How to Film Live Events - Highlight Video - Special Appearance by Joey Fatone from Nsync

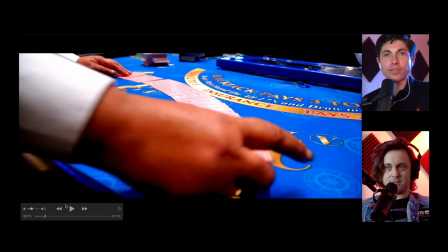This isn't a treasure, but you have a little product placement. we want to get as much of the brand in there um so you had the victory casino
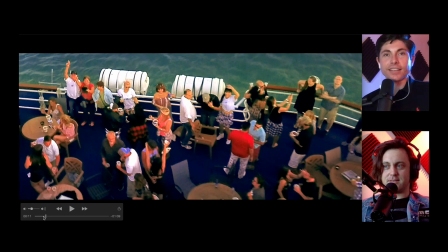on the edge of the playing cards here and i like that oh go back i didn't i didn't even know about it yeah well i
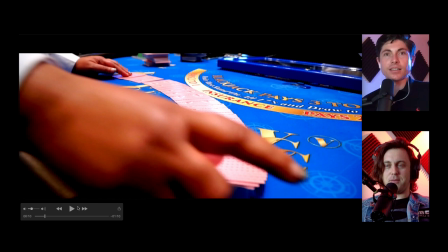mean they put their product everywhere so you're gonna see it you're gonna you're gonna see it dude they're not letting you get by dude you're not getting away
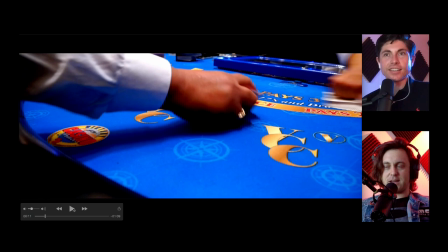with it there it is okay so right there on the left so before go back to joey real quick because um uh we got to
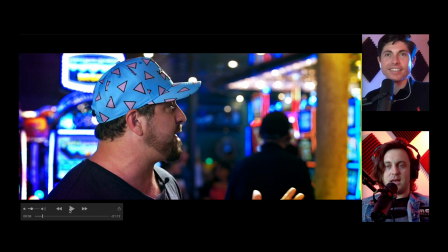make this as educational as possible with these event coverage things it i have to go through the port and i've got to bring all my equipment on a boat and the gangway i don't get to go on with the passengers i go on through where the other where employees go and entertainment goes
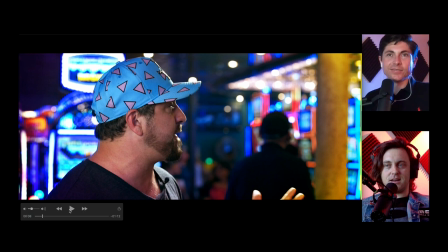and the gangway i'm going over the water on this little ramp and all my stuff and i've taken a lot out and i've out on this boat before and i've taken small kits with me out on this boat before and i took more with me on this one than I normally do.
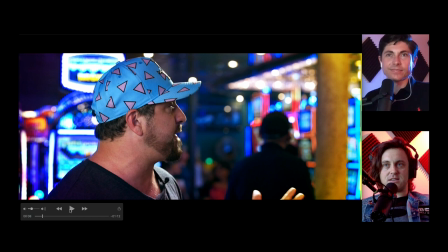I usually, I can do this gig with a monopod, an a7S II, a couple of lenses, and a crane with an a6500. I can just get that stuff on. I'm good. I don't use any lights. I just use available lights, but I knew that Joy Futon was going to be there on this one, and sometimes they have celebrity guests, so if I know there's a celebrity guest, I bring more lighting.
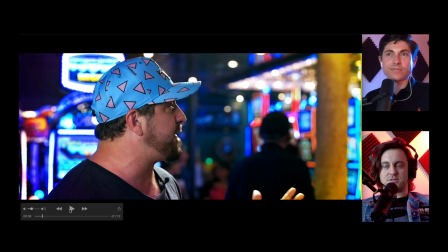So I did put a little bit of lighting up. It's just some panels that run on batteries and a couple of light stands, so it's not like I could go crazy, but the ceiling in victory casino is gold ceiling tiles so the white balance it's the white balance nightmare of your life and if they come up later i'll point them out but
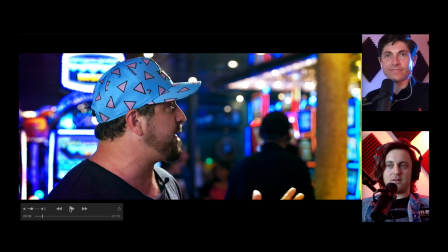there's a little bit of light over his shoulder because i did kind of have a kicker going off
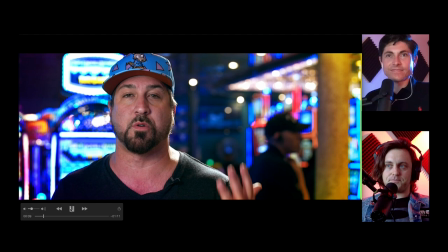and then i had a little bit of fill here on the left side of his face so go ahead and move on i just wanted to talk about that
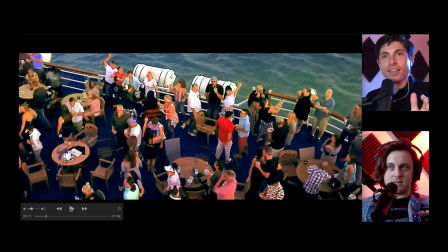well we're going to be leading in right to my next treasure treasure number three so this is a drone shot and every time you take the drone out everyone's got a wave at it like they're a boat departing and it's titanic you're lucky people don't throw stuff at it oh my goodness and
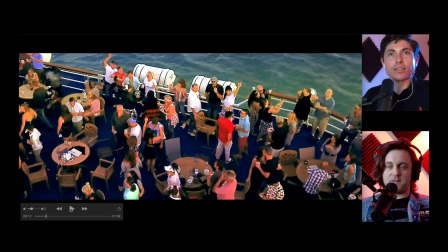it's just like hey the idea is we're getting an aerial of activity going on not you find did you find uh did you find a middle finger or something in here no i didn't but i did find these two people really wanting to let you know that they see the drone where are
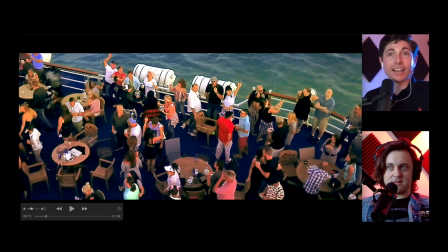they uh well we got this gentleman right here who i can tell just from his movement had a few brewskis yeah And then this lady is in the 80s. She thought she was in the 90s, but I think she's in the 80s. So she says you're listening to Oingo Boingo.
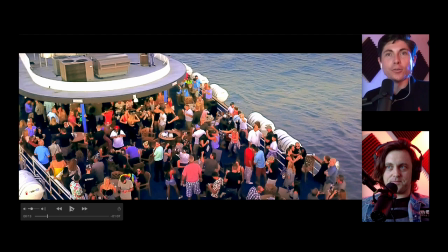That's right. So you're getting a whole shot here.
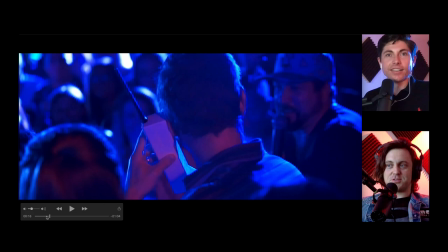Did you not see me? Go back. Oh, I didn't. That should have been one of your treasures, dude. Go back a little bit more.
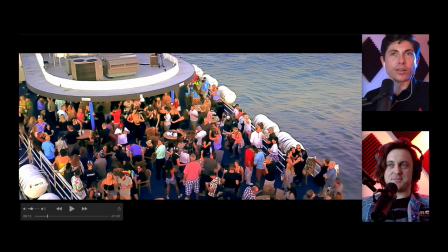It's like, where's Waldo in here? You can see my feet up in the top left. See my jeans on top. Look up where the ACs are on top. Oh, there you are. those are my feet right there so um you're speed ramping right here come on you know what so not only that but um this shot
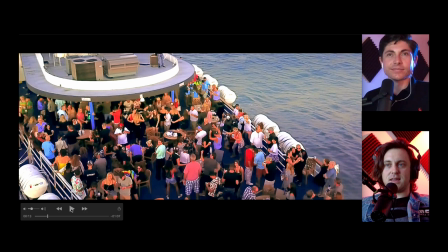didn't really the boat's moving and i'm flying a mavic off of this boat and honestly like this shot i think has some digital punching and posts why not it's not the sharpest shot um but he really wanted to show the crowd out there and i'm telling you man it was tough
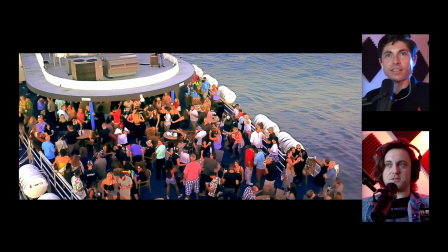this shot was tough to get so it's not because while the boat's moving you're also trying to orbit to get all the action to make it interesting right and then i'm trying also not to get a bunch of this the acs and ugly stuff up on top of there and get myself so this shot required some
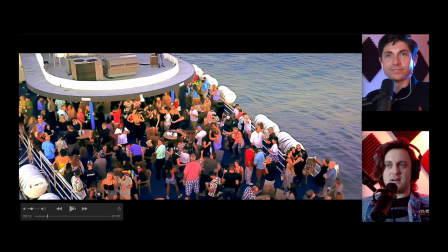punching so it's not the sharpest but it sells like the party atmosphere and um they really loved the drone footage because they never had that at like this before where we had people out there and yeah um it's tough to get people that can fly off the deck that's a good skill the the Were you nervous at all?
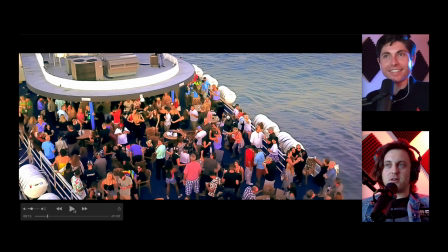How did you feel how you were doing it? Terrible. Heart was racing? No, I mean, I'll be honest.
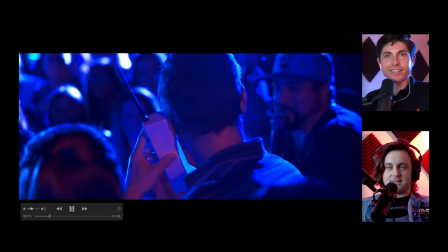If the drone went in the water, it went in the water. And this is actually the second drone shot because obviously we had a drone shot earlier. Nice pause on that.
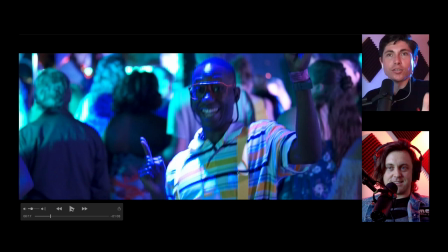Not a treasure. That's a treasure. Here we go.